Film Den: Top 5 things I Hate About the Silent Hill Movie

You know, the game the movie's supposed to be based on?
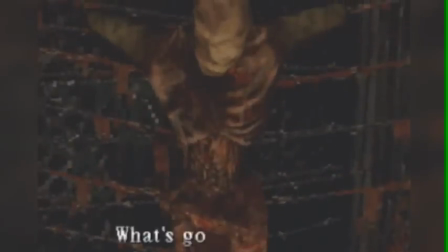[4:22]
Oh, sure, there was gore in the form of lots of blood everywhere and icky corpses, because that's how Alessa's poor traumatized mind saw the world after she was burned.
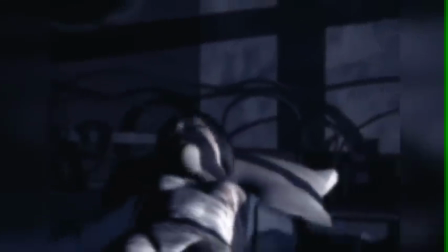[4:31]
We didn't see her being burned. We didn't have to. We get why being burned alive is a horrible thing to have happen to you.
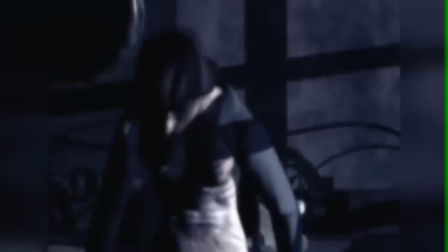[4:37]
We don't need to have it shown to us for what probably adds up to about a minute. We're not stupid.
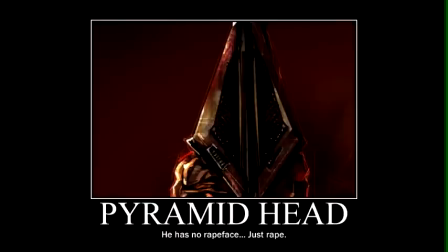[4:42]
And even though Pyramid Head being a monster rapist in Silent Hill 2 has become something of an inside joke among the fans, Even those scenes aren't exactly graphic, and in the case of the first instance, it goes by pretty quick.
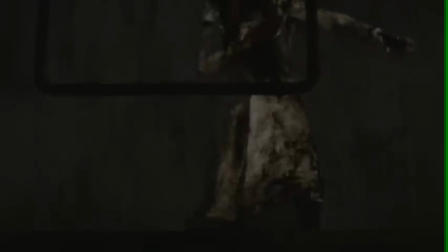[4:53]
First time I played the game, I couldn't even tell what he was doing. In any case, we didn't need to see him rip anyone's skin off to know that he's dangerous.
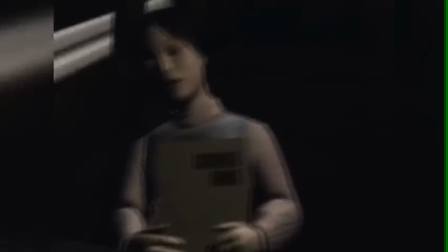[5:01]
They also try to over-explain how and why things happen. Having a parent taking their kid to a resort town is enough.
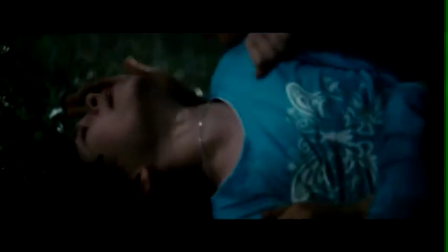[5:07]
We need to be shown that the kid is having nightmares and conveniently yelling out the name of the town.
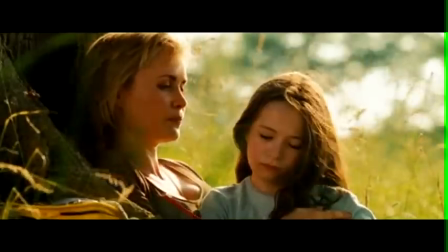[5:13]
And have the parent decide that it's a good idea to take her there. The echo of crying in a bathroom.
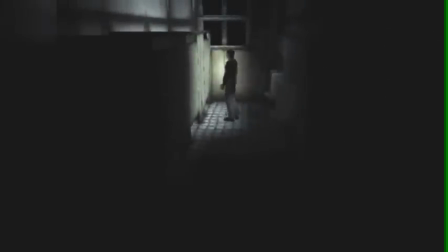[5:19]
We couldn't just be left to put two and two together and figure out that Alessa went to the bathroom to cry because the other kids were making fun of her.
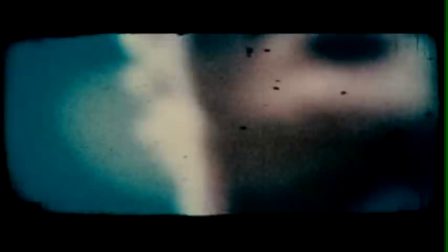[5:25]
That's not enough of an explanation. It's gotta be because something bad happened to her in there. Which turns out to be that she was raped by a janitor.
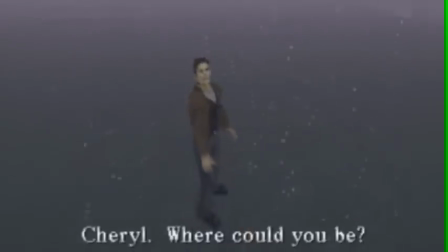[5:34]
We can't just assume that the snow is snow. It's gotta be ash from an underground fire that's still burning.
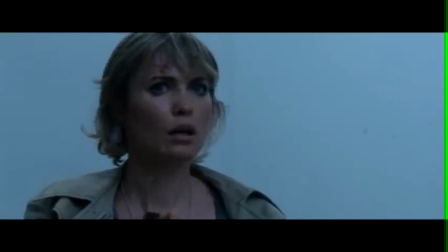[5:39]
Although the movie doesn't make it quite clear where it came from. I'll get to that and some other stuff later. And don't even get me started on this little monologue.
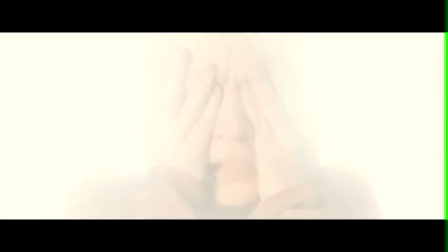[5:47] Congratulations, Rose. You're here. You did it.
Your reward is exposition.
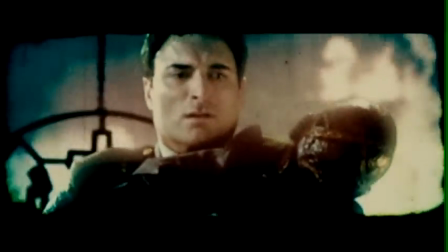[6:00]
One of this movie's biggest flaws as an adaptation of Silent Hill, if not a movie,
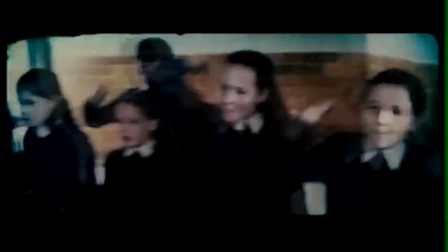[6:05]
is that it throws subtlety out the window in favor of just shoving everything in your face as if you're too dumb to figure out what's going on unless they do.
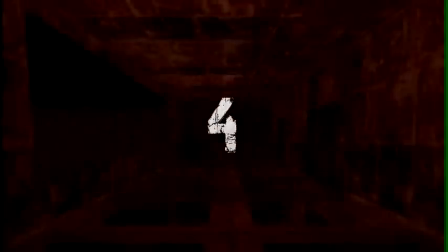[6:12]
This is not what Silent the hill is about number four this one particularly bugs me because while the movie goes out of its way to be different from the first game mostly to
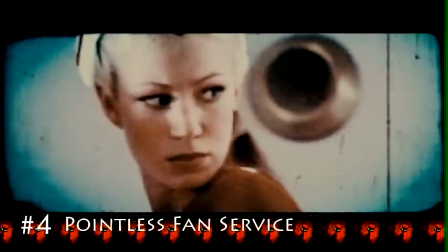[6:28]
its own detriment it simultaneously puts these silly little nods to the game as if throwing us a bone it feels
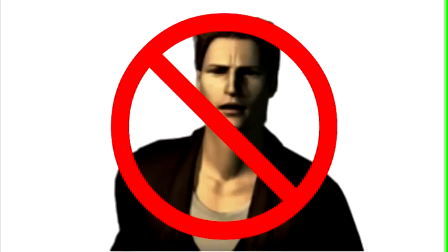[6:33]
kind of condescending to me it's like yeah sorry no Harry Mason but look at Rose doesn't she totally look like a more
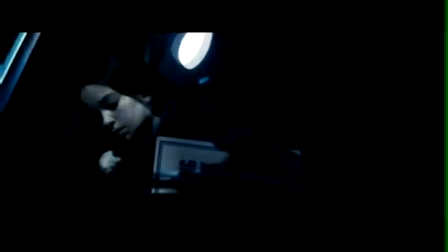[6:40]
grown-up Heather see we know our stuff and there's a scene where Rose is in a car in the rain while Letter from Lost Days is playing on the radio, which is supposed to remind us of the scene in Silent Hill 3 where that song plays in Douglas's car in the rain.
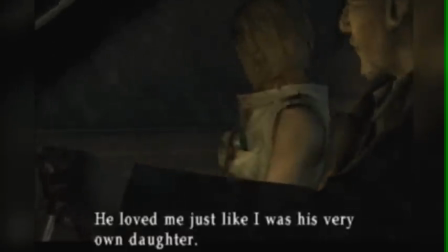[6:53]
The thing is, Letter from Lost Days is about a woman looking back on her childhood and contemplating if she grew up to be as happy as she always hoped she'd be when she was a little girl.
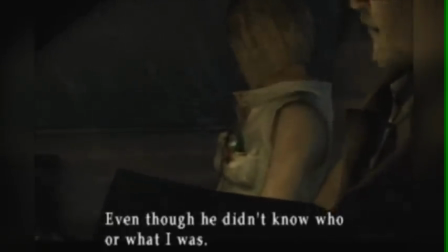[7:01]
And because it's playing while Heather mourns the death of her father, it's just so deep and poignant I can get choked up just thinking about it.
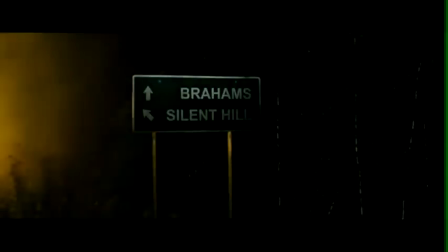[7:08]
It just does not have the same impact in this scene where Rose has been pulled over by a cop and she's contemplating gunning it.
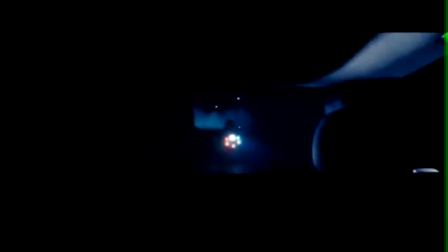[7:15]
If they were smart, they would have saved it for a possible sequel, but instead they chose to try to cram as much of the first four games in the movie as they could,
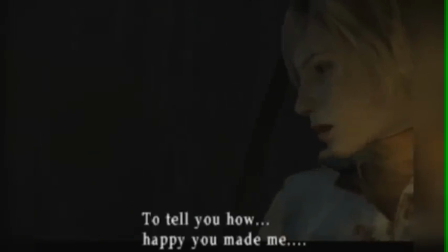[7:22]
so I guess there won't be any attempt to replicate this scene in Silent Hill Revelations 3D. Then again, they're using the same nurses in Pyramid Head again, so who knows. Speaking of which, you knew it was coming. Pyramid Head is probably the biggest and most blatant aspect of Silent Hill lore to be thrown into this movie completely out of context. Granted, he doesn't have a whole lot of screen time, but that almost makes it worse in a way. Pyramid Head used to be something unique.
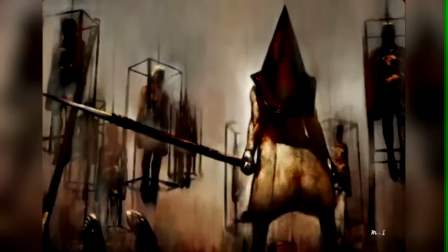[7:46]
He used to symbolize something. Now he's just one more reused monster among many in this movie and the two following games.
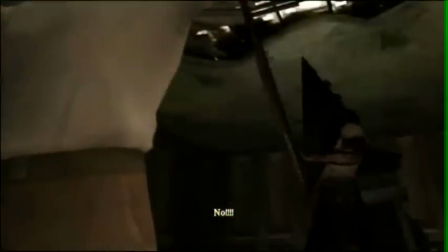[7:53]
And I know some people like the refurbished theory of Pyramid Head as a symbol of guilt, revenge, justice, whatever, to explain why he's in this movie and the later games.
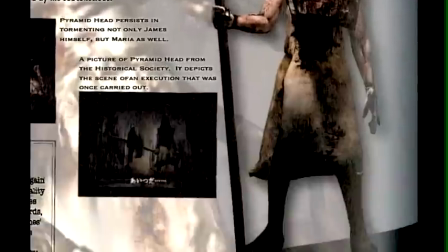[8:02]
But the Book of Lost Memories states, in reference to whether or not Pyramid Head was the quote-unquote red devil seen by Walter Sullivan,
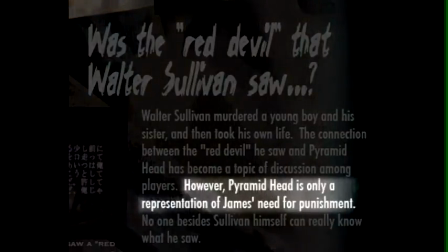[8:09]
that only James Sunderland and Silent Hill 2 can see Pyramid Head. He was supposed to have been James' personal demons given a solid form. And some people like to argue that the movie takes place in its own continuity, so it's okay for Pyramid Head to be there.